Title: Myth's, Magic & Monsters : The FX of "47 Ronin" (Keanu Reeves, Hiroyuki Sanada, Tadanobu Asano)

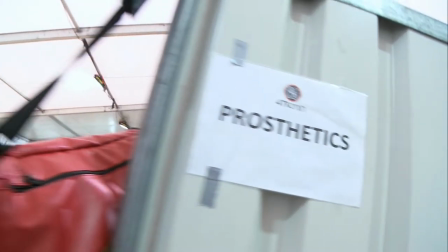After numerous drawings, we gave those instructions to our team of aesthetic designers.
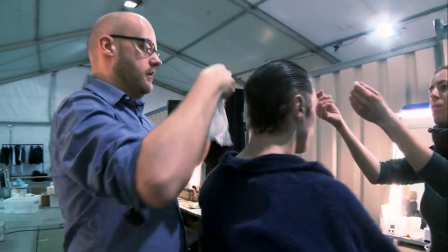We made them get one of the Tengu monks this morning. With hiding Andy's hair, we've got a bald cap on him.
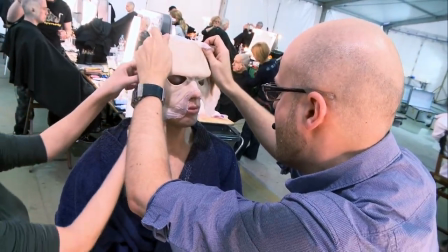We have two ear pieces that have lost their ears. So we have a large face piece, a little head piece which goes on and several lip pieces which are basically scars.
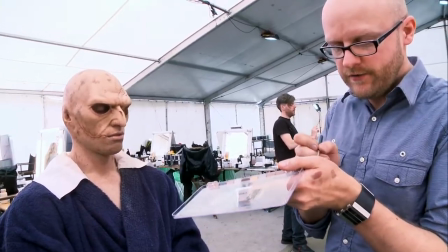So we can go back nine pieces in total. We're just going to find a few areas with grease paint, give it a little bit more contrast.
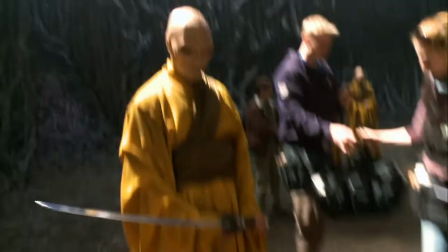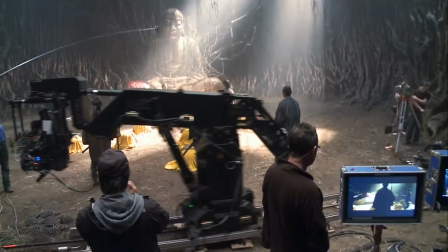This is one of our biggest sequences. We're doing what we're calling the BAM.
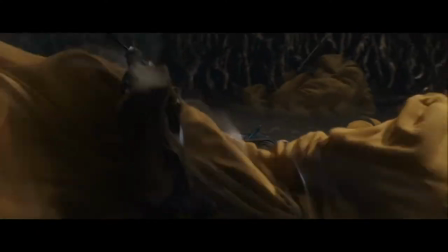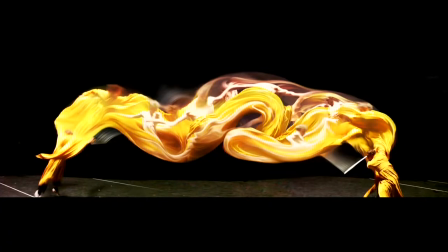So we had the storyboards and we turned that into a moving animatic. There's one shot, which is a continuous figure of eight through everybody fighting.
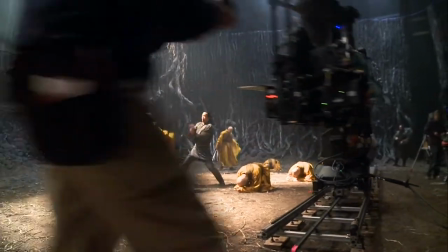So that involved doing a lot of motion control because we need to repeat the same moves with Tengu in, Tengu out.
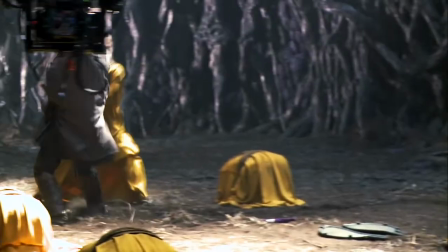That was a bit of a headache. The motion control rig has a massive arm on it that we had to move from making sure we got the best possible take that we can then reinsert with the passes later on.
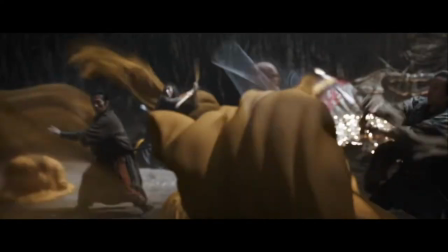Carl's brief has been to make it as frenetic, as weird and tripped out as possible So it's been an exciting sequence to shoot The
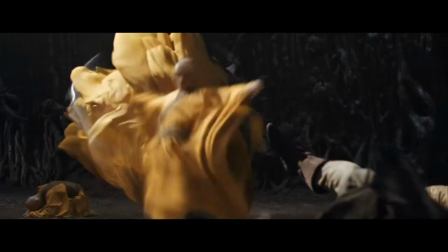witch is
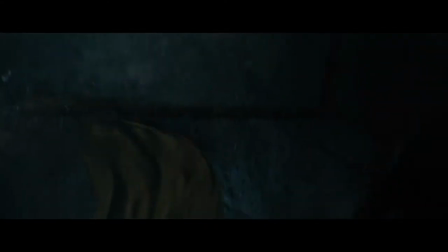a Kitsune witch, which is a fox, which is a shapeshifter She's sort of this seductive and taunting
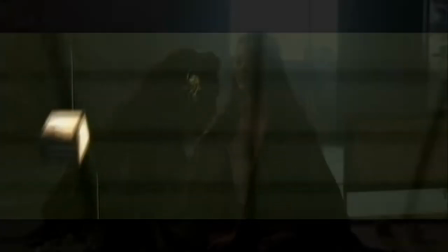Lady Macbeth-style character And I will give you all you desire Rinko Kikuchi is spectacular. I think she's sexy.
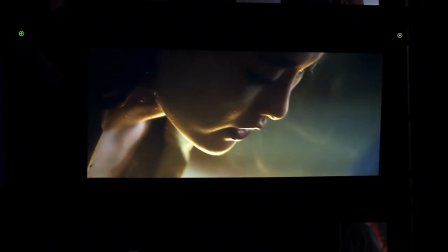I think she's duplicitous. She's kind of always scheming and playing. She has several powers. One of her main ones is that her dress is a creature.
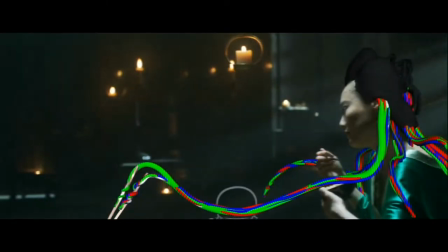And we're trying to do that in an interesting way, in clever camera tricks or clever reveals, rather than seeing her blend from one character to the other.
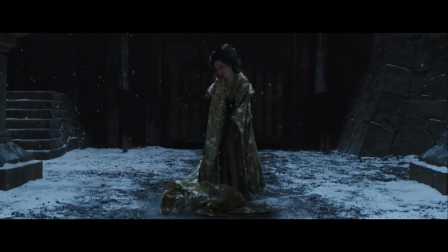The final fight between Keanu and Rinko was intended to push the fantasy more.
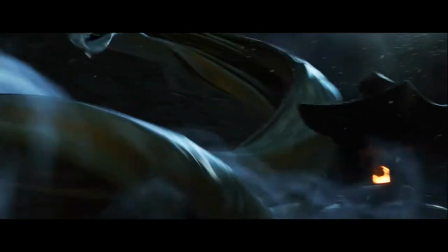Instead of it just being a dragon that you see out of traditional movies, it's really more of a serpentine character,
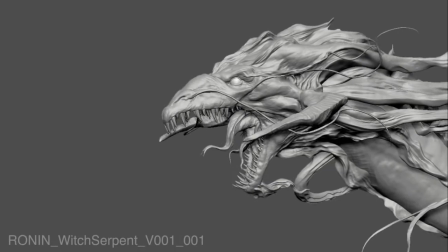which is a Nure-Ona, a serpent with the head of a woman. When we set out to shoot that scene, we wanted to get as much in-camera as we could of the fighting,
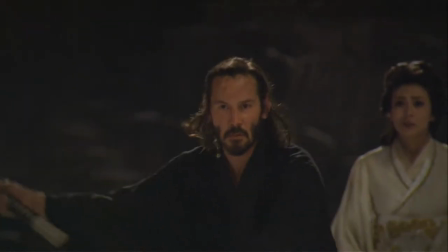and Kiana really helped bring an authenticity to it.
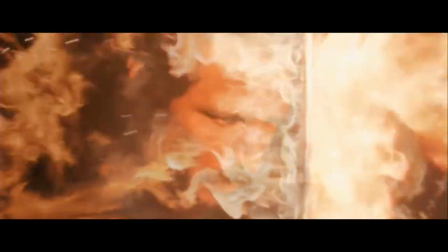And we have this massive, epic battle.
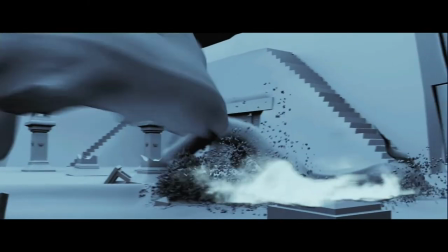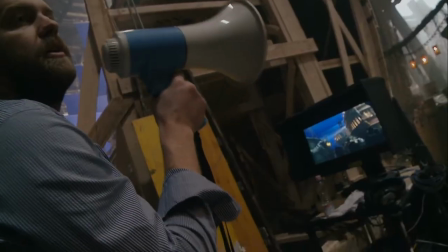In the 47 Ronin, we took inspiration from a whole menagerie of fantastical creatures.
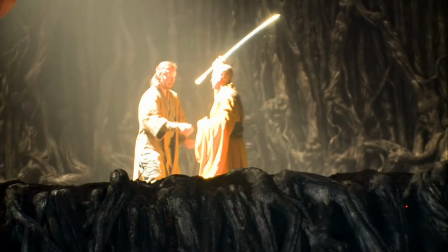And we tried to see them through the lens of a Western audience.
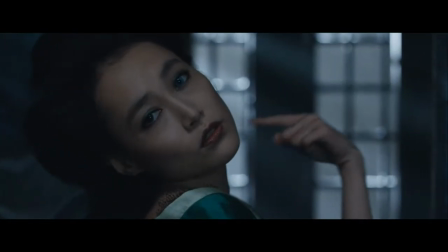Good night.